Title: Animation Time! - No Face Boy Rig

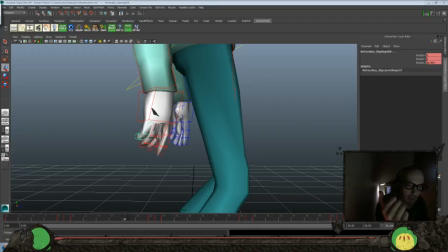[36:54]
But I tend to think that usually leads towards better hand posing if you can lead at least with one side or the other, and have I usually do index leads the stuff, then these two go usually on the same frame with a little variation, and then the pinky follows, or vice versa works too.
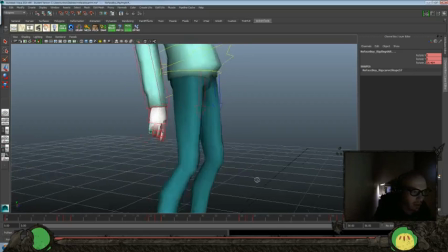[37:13]
It depends on what you're going with, but it's just a quick cheat way for doing more interesting hand posing than doing everything. So it's all a lot of times one of the things that I struggled with when I was first learning animation,
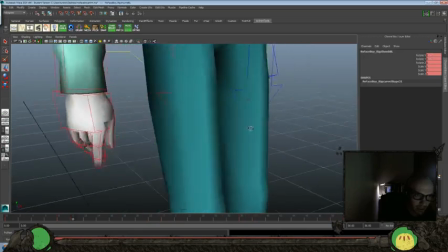[37:27]
and again, I'm always learning, never going to say that I'm a master at all, just trying to share what I know and what I've learned with you guys each and every day,
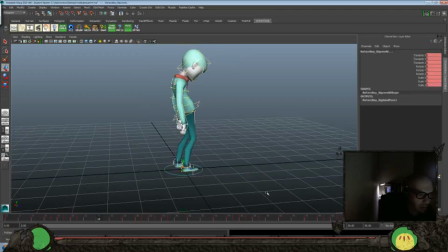[37:36]
is setting up my files so that everything was was really pose to pose. And that's it's really good to have pushed poses, and I feel like I probably don't push my poses nearly enough as I should these days,
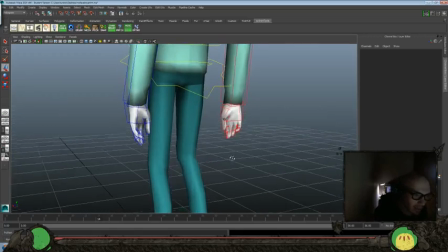[37:51]
just because it's hard to get really pushed, sharp,
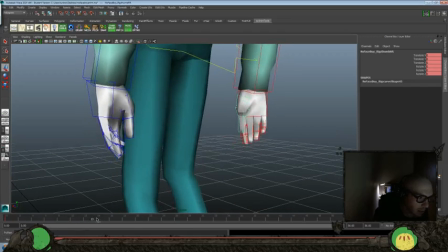[37:55]
tight poses and do an animated shot within an hour with you guys each and every day. I tend to just do more for the overall feel of the shot than really as super sharp as I would do on something that I would put on my reel.
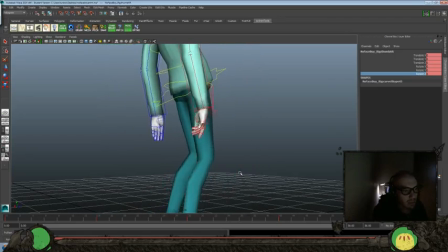[38:11]
Let's see if that works right. Yeah, it feels about right.
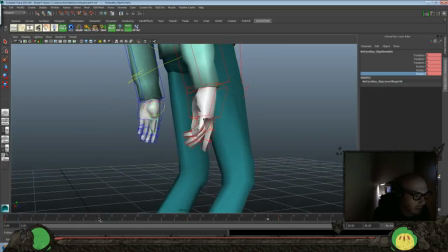[38:16]
What was I talking about? I was talking about one of the first things problems that I had that I was noticing. I was watching this guy put up an animated shot in one of the awesome Facebook groups that are out there, probably 10,000 hours or Animators Assemble, or one of those great
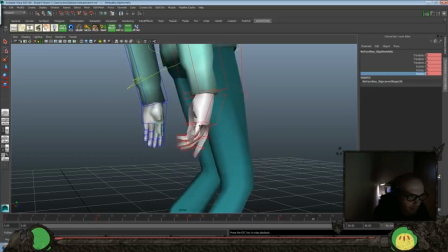[38:38]
animation groups. There's tons of them on Facebook, wherever it is. If you're on Reddit, if you're on Facebook,
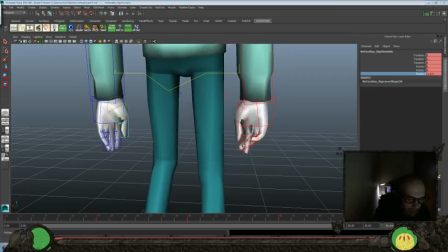[38:44]
whatever it is that you tend to find is your social media thing of choice, try to hook up with some animators, just so you might get some inspiration, or you might get get your eye working more by watching other people's animation, so you can either be critical of it or praise it and try to copy it.
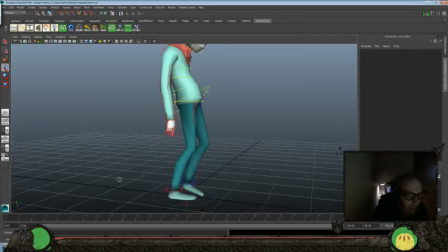[39:00]
Not copy it in a good way, but anyways, I'm getting rambly here. Try not to have your animation feel like everything hits on 18, and then everything hits again on 32, and then everything hits again on 52. That's a great way to start off, like, the building blocks for your animated shot, but eventually,
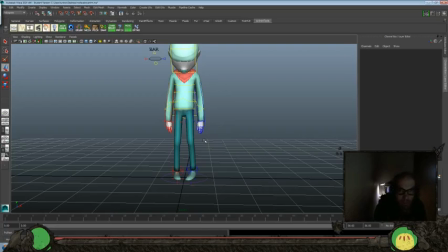[39:22]
unless you're hitting one of those cartoon stops where you're just, bam, smacking into a stop and everything stops on one frame, even then you're going to have some ripple and some recoil and stuff. Like if you have a character running and then you want to get an abrupt stop, you'd still have a little bit of overlap that you'd want to build into, like, the ears or the extremities,
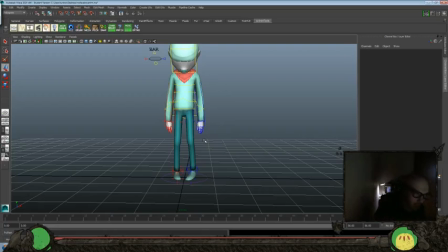[39:39]
or to have the arms swing forward or something, so you can show that kind of stuff. And a lot of times you'll notice that, like, everything, like, let's just say it's a character jumping and it's a quick shot, so you'll see, this is frame 1 is here, and then frame 12 is up here,
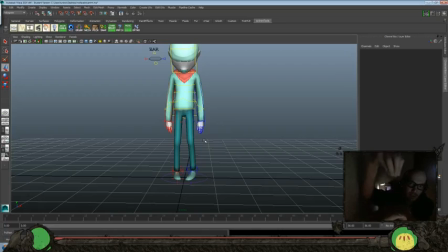[39:54]
and then frame 30 is down here, and everything just kind of goes like this, instead of, like, a press down and a push off and some recoil, and so there's some variety with your arms and your legs and your hips, and they all kind of are hitting at least a couple frame variations there. It'll help loosen up your animation there.
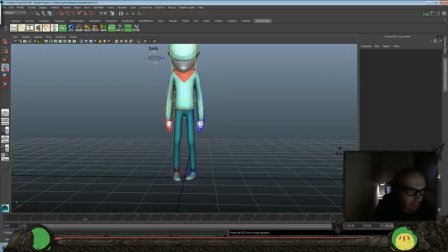[40:11]
And that was something that even sometimes you'll notice it just offsetting by a frame or two, grabbing a couple portions and stuff really loosens your animation up. How we did the head and the neck here, if we would have kept those both
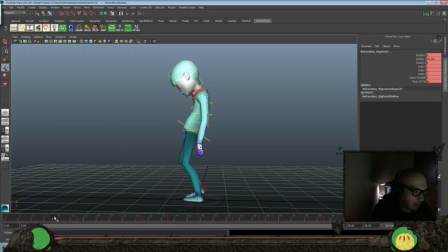[40:29]
on every 7 frames at the same time, it wouldn't feel as loose there. So you want to break up some of that movement there too, just so it feels a little more natural. And that's stuff that'll take a while to, for those of you who are way more advanced than I am, you guys already know all this stuff.
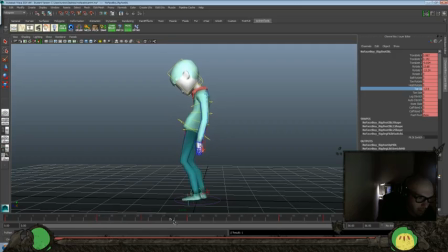[40:48]
Preaching to the choir, maybe I'll just remind you of something that you already knew. But for those of you who are still learning, just a little tip that to try and break your animation up. And it's hard.